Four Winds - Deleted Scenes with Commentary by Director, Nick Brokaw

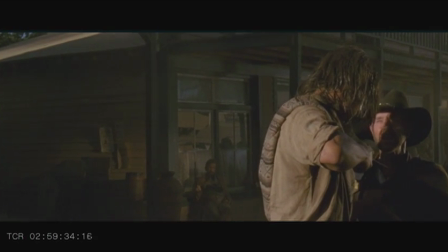(4:06)
really added to the psycho-spiritual theme that runs throughout Forwins introducing Fleming to the ghost of his
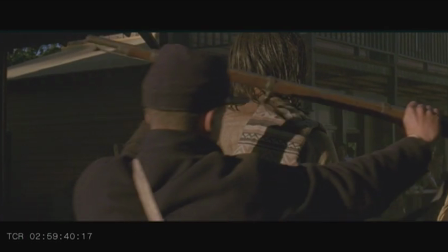(4:12)
sins and helping the audience feel that more of a victory is achieved for Forwins even though he dies moments later
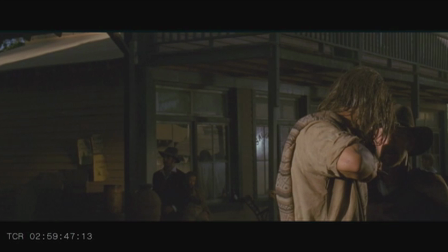(4:20)
I think that the final ending that we ended up rewriting and reshooting is much stronger,
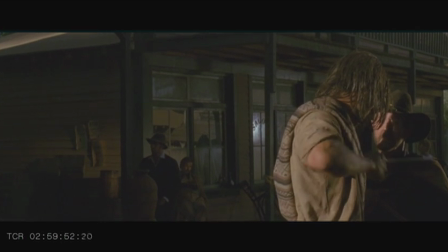(4:25)
but here you can see some of the way that the original ending was going to be constructed.
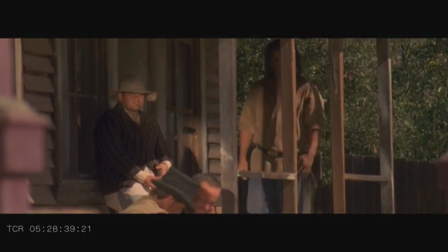(4:33)
4-1s was shot on 35mm. We shot on some amazing 2-perf 35mm cameras that
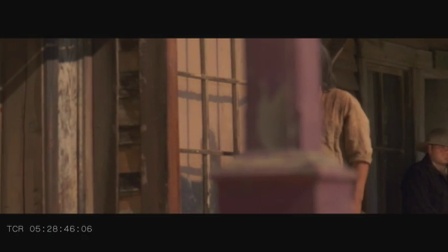(4:41)
were made available to us by Kelvin Crumplin from Australia,
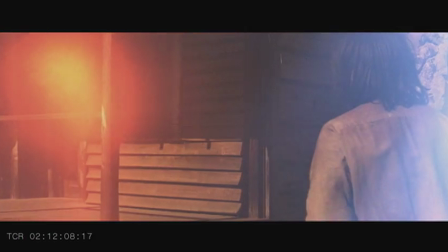(4:46)
who's our co-producer and mentor on this project.
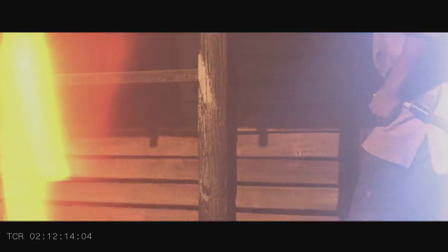(4:50)
but shooting 35mm is also a very fragile medium when it's not handled correctly,
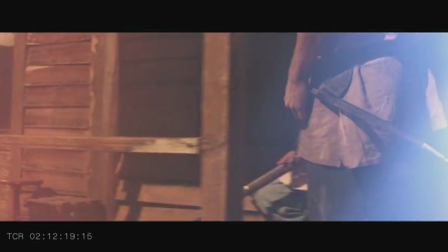(4:57)
and you're seeing some of the results of light leaks.
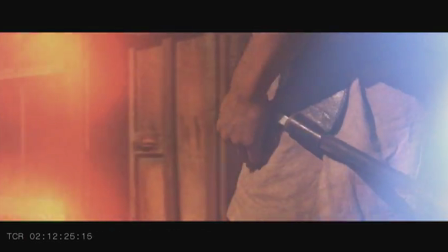(5:02)
The discolorations that you're seeing are the results of just a tiny little bit of
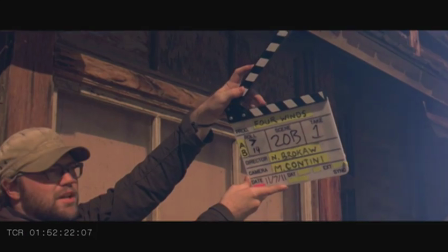(5:08)
light that snuck its way past some tape on the side of the camera.
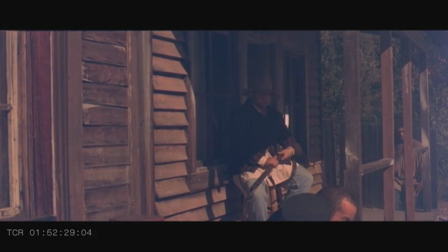(5:13)
I think with the Steadicam work, maybe jostling the film magazine a little bit allowed just the
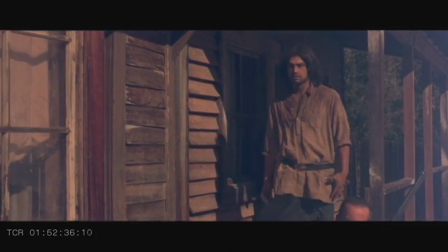(5:21)
slightest bit of light to come in and unfortunately rendered a lot of this footage useless.
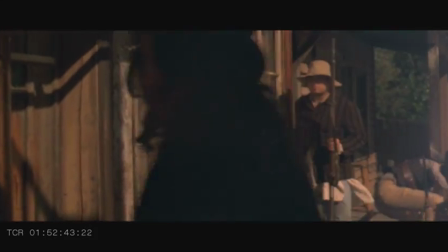(5:29)
Some of these shots do make it into the final cut, and that's thanks to Matt Conrad, our
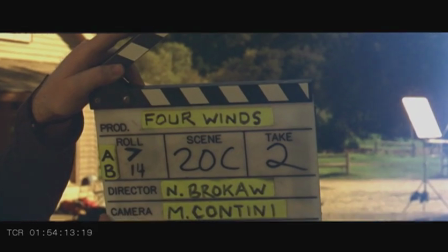(5:36)
colorist, who was able to really salvage a lot of it. but certain parts of it were not salvageable but I wanted to include
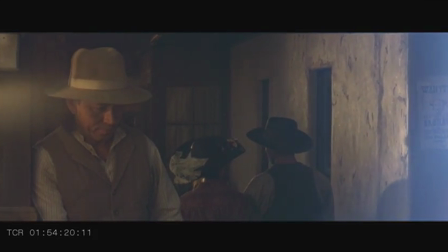(5:43)
them here because they were some very nicely composed shots and you're also
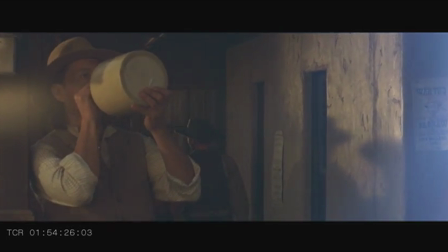(5:49)
seeing some of the front ends and tail ends of shots
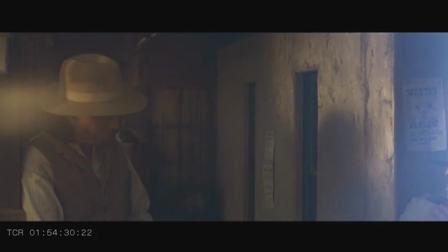(5:54)
the amazing people that came out to act in the film and the wonderful work of the art department dressing Paramount Ranch a lot
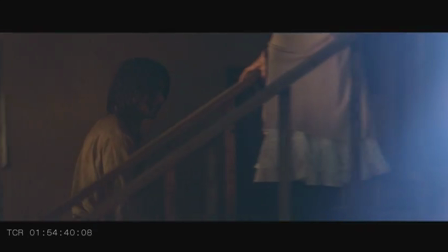(6:04)
of it got left on the cutting room floor and I really wanted to throw some of that into the
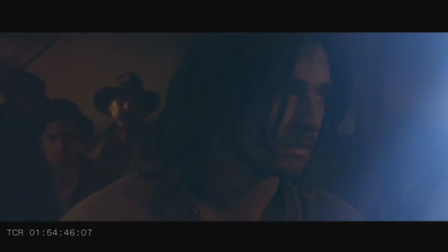(6:08)
deleted scenes bit here so we can really see what a fantastic job they did outfitting everyone.
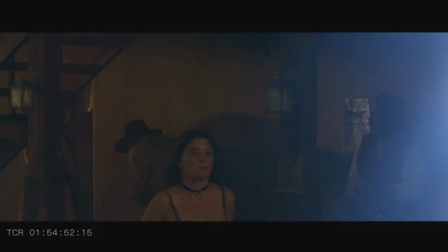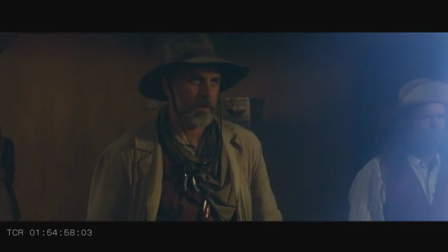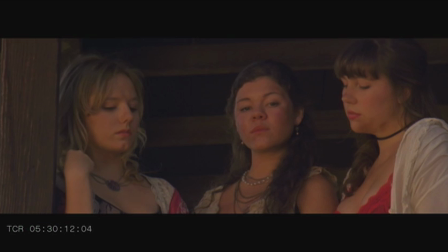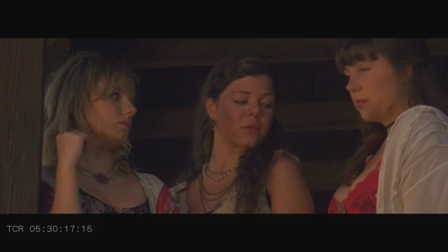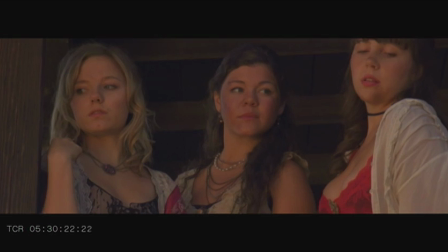(6:37)
Allison Adams did an amazing job providing all the women's costumes that you're seeing here
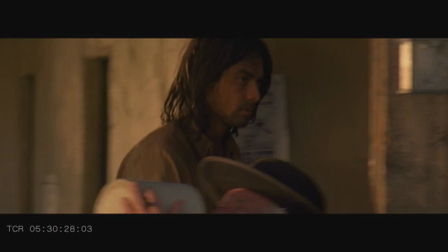(6:42)
and some of the faces here of Oscar and George,
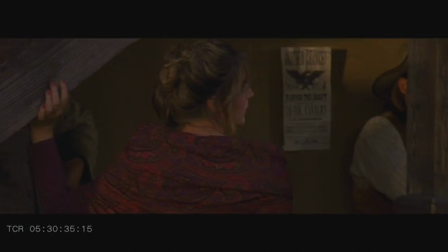(6:48)
Mikey and Zack that do not get featured prominently, since they are some of the townsfolk,
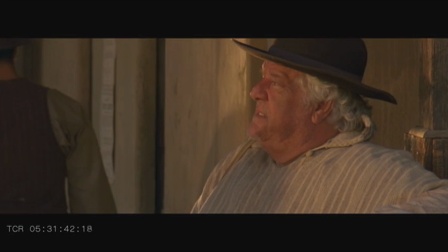(6:57)
and a lot of these parts got cut out because the pace of the scene required the action to be cut a certain way, and we were following our main character in,
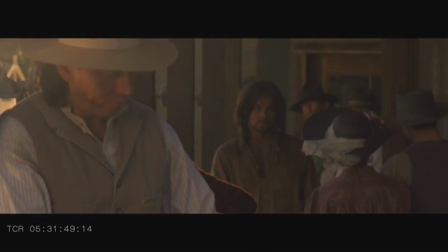(7:06)
but I did want to allow some time to see some of the
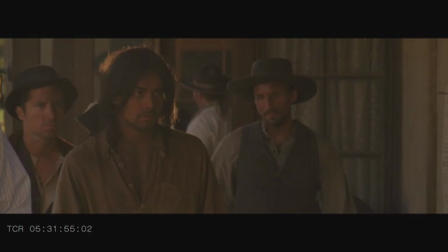(7:11)
wonderful work and performances that did not find its way
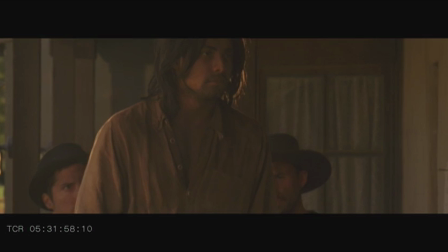(7:17)
into the final cut.
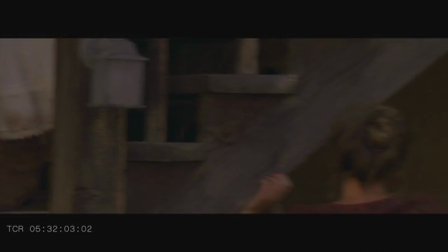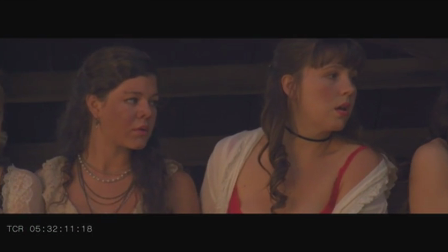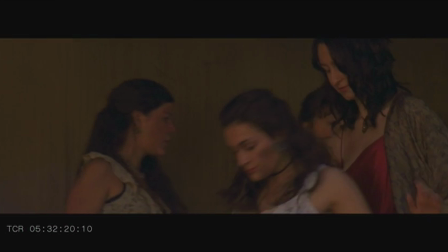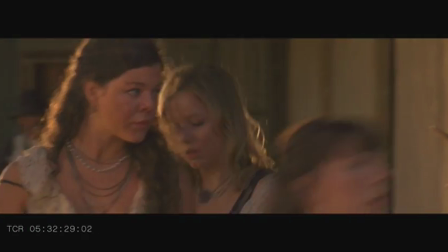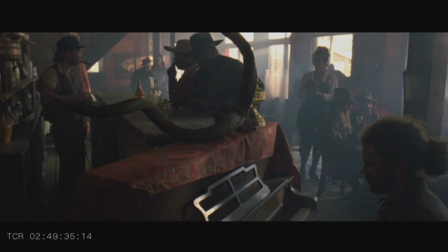(7:52)
here we see some of our bar scene we do see quite a bit of this in the final cut but I wanted to really
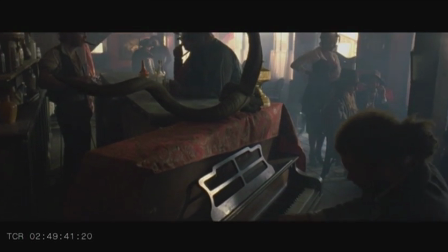(7:59)
just again feature the amazing work of all the background actors and the set dressing